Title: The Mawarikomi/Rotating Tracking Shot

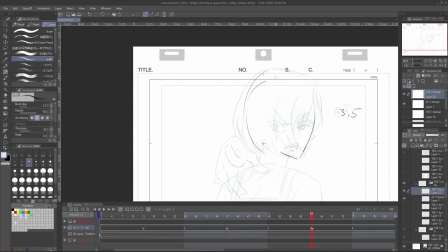[12:29]
A new drawing between A3 and A4 will be necessary to get that hand off screen.
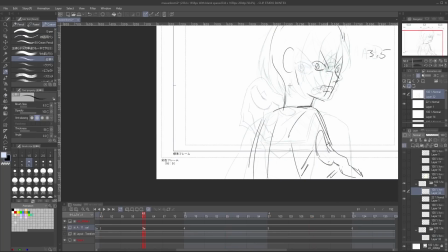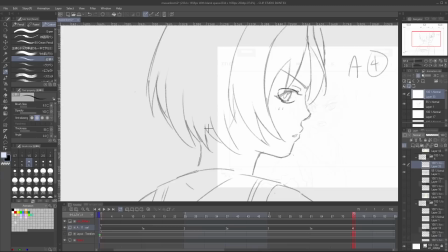[12:41]
On A4, we make sure to match the expression.
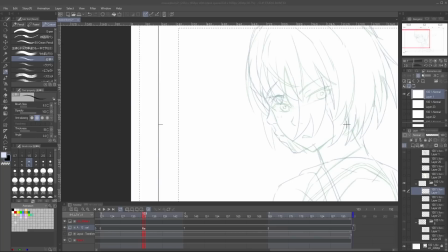[12:46]
Moving on to the other side, a drawing between A6 and A7 to get the character's reaction could work really well.
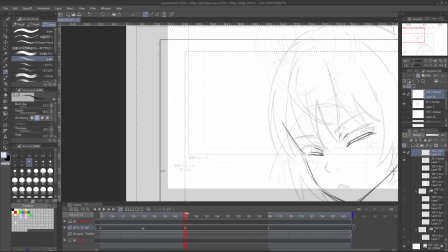[12:55]
A7 could be redrawn into a bit of an anticipation pose with the character's head down and eyes closed.
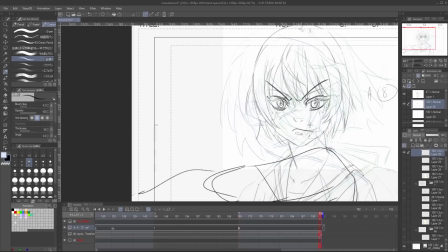[13:03]
A8 could be reworked so that it can flow into the A1 pose. We'll have her raise her arm and match her expression.
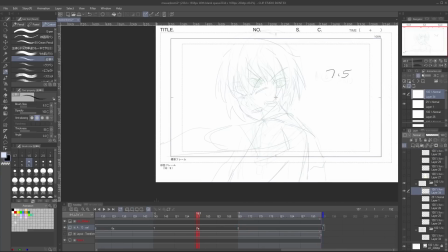[13:11]
A drawing between A7 and A8 should bridge that action with our character raising her arm.
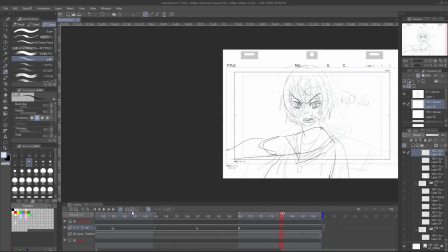[13:21]
And lastly, we need a drawing between A8 and A1 to again bridge those two poses again.
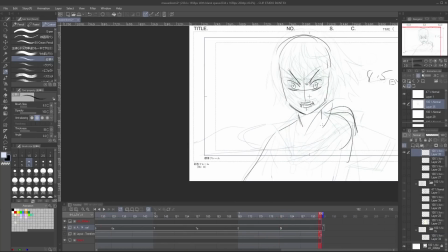[13:29]
Let's make this cool. We'll have our character reach out her hand towards camera.
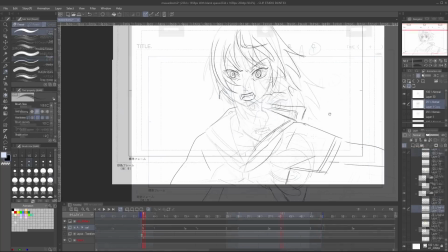[13:35]
With our roughs done, we can take some time and put our drawings on model.
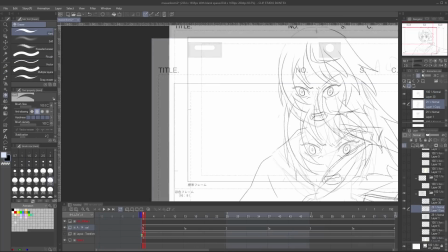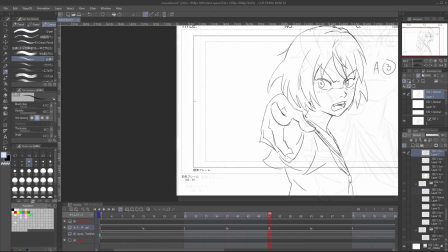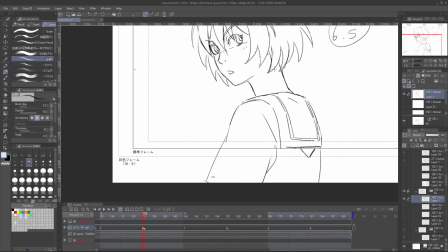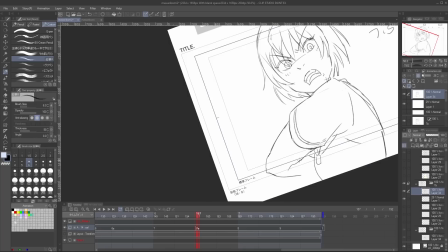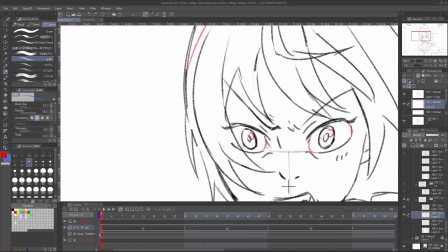[14:16]
A little bit of shadow can work wonders to give our drawings a stronger sense of depth.
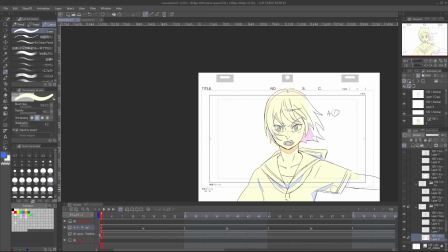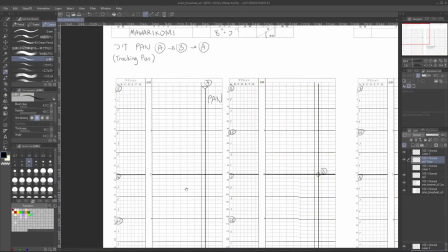[14:27]
Alright, with our drawings done, I'm going to go back and fix the timesheet with our new drawings.
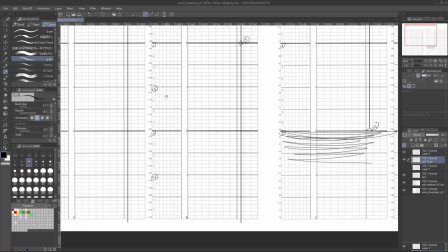[14:32]
I will also reorder them by having us start with drawing A5 instead of A1.
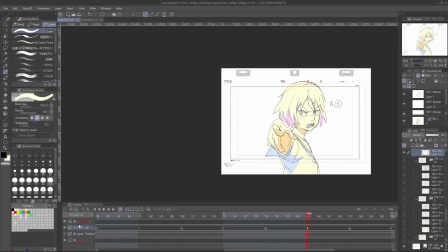[14:39]
Turn on the layout layer and we can see how our scene looks.
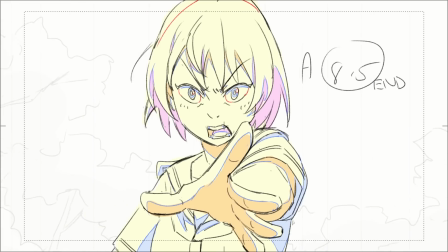[14:45]
Yeah, looks cool. If I were to take this further, I would use more breakdown drawings to further flesh out that movement. and maybe do something with the character's hair.
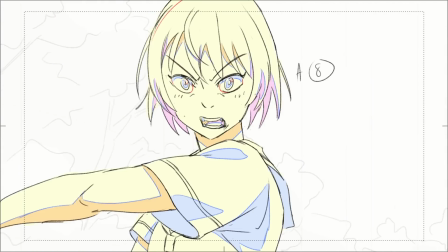[14:54]
I could also play with the timing, and after that, I would tie it down and get the in-betweens in there.
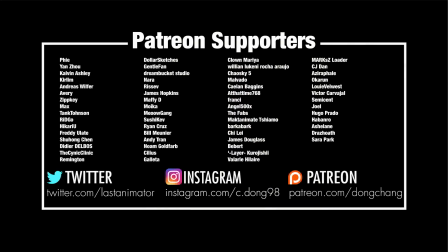[15:00]
But that's it for now. Thanks for joining me today, and thanks to everybody supporting the channel on Patreon. You guys help make things happen. If you would like to support the channel and get some extra content every month or so, links are down below. Check out my social media, and I've been making an effort to check my Twitter DMs recently.
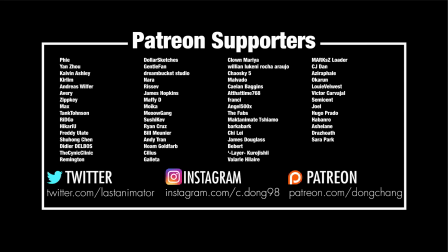[15:19]
Alright guys, until next time.